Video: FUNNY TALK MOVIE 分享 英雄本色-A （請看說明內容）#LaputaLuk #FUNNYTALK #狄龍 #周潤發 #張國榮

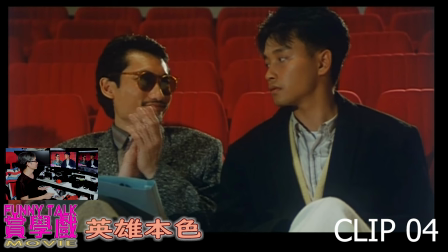這些就是一些對比
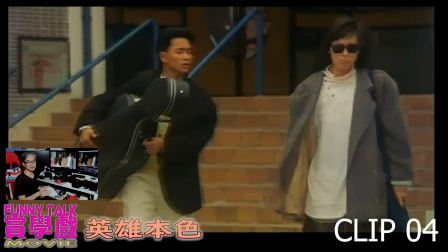都是一些魁鞋來到這裡因為朱寶尹已經是三個滑溪的笑位但如果你要附和他也要做一場戲給他就是找一個人
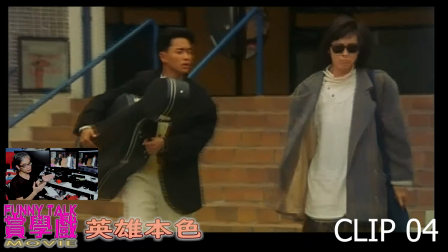如何去跟他互助朱寶二因為免得這麼悶吳宇鑫導演用了表演員當然慘 肯定失敗
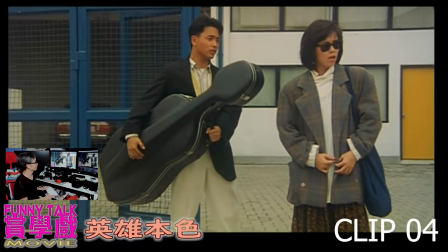這次張國榮拿著盒子然後裝模仿在車上
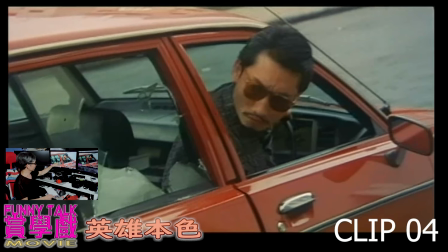裝模仿在車上這輛車是徐克的
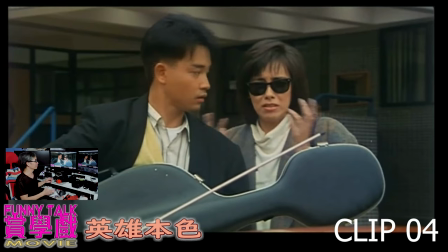這場戲的結尾這次真的什麼機會都沒有這就是他包裝得很好的笑位因為這場戲之後全部都是一些很認真的位置
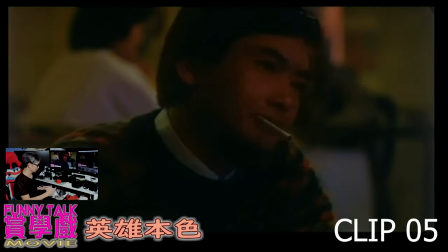導演方面最初用一些比較輕鬆的東西去緩解那套戲引導觀眾進來去吸引因為這些如此灰狹的東西在之前我們的港產片都經常存在在景碧片裡面都經常存在
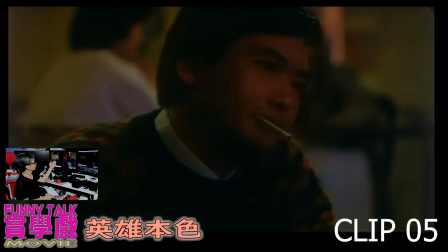然後到剛才那場戲之後到這場很重要的戲這場戲是說法國和宋子豪、
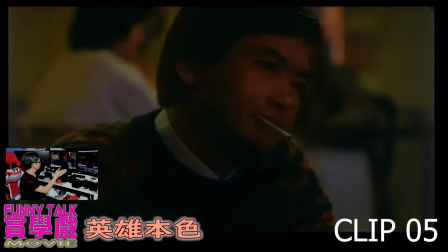迪龍和李之鴻這個奸國在裡面
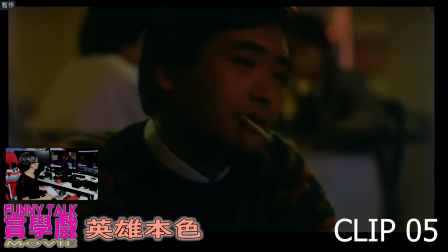說他們黑社會裡面交易的情況法國最初很輕描淡寫
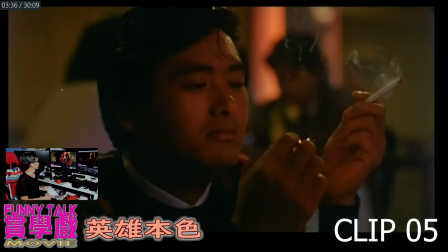就是在講迪
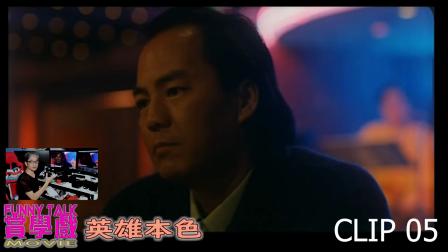龍做完台灣的交易就不做了發哥輕微膽捨是否為了傑仔他說是
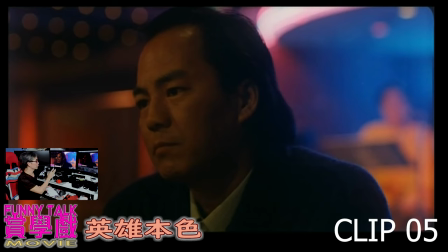這裡交代了他多麼愛弟弟然後亦交代了法哥多麼重視和尊重的朋友
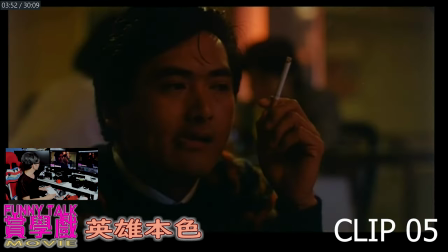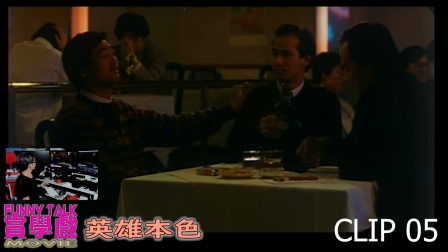然後到這裡亦交代奸角出場的事其實很多時候奸角出場如果功力不夠的話通常都是奸角直接做一些壞事就算了
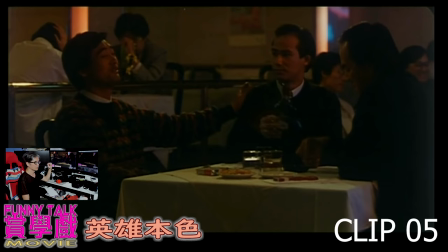但是當時明宇森導演也想得很厲害如果奸角直接出場就很沒人不如用一個比較小的角色就是現在李子鴻這個角色其實就是年輕人
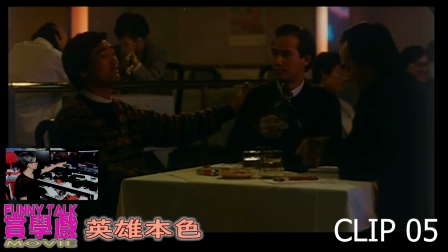法哥就說如果迪龍哥也不做大哥不如把位置交給那個年輕人李梓鴻當然李梓鴻這個角色是最奸他說不要開玩笑
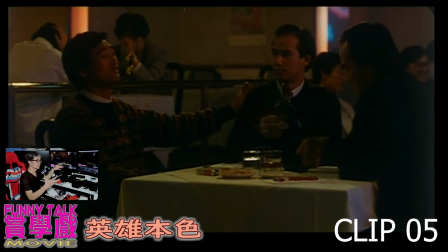其實在裡面的橋段突顯了這個小人其實是很貪心的但問題是他也要表現到自己的內心奸那邊也不表現出來
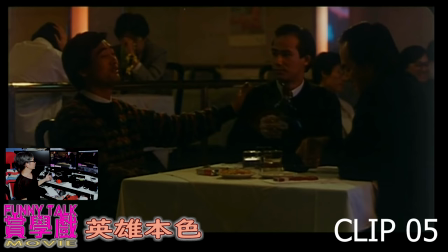就是說你不要玩我了其實這是他暗藏的東西亦都凸顯了不要將一個角色一個奸角直接浮出來給觀眾看這個手法很高明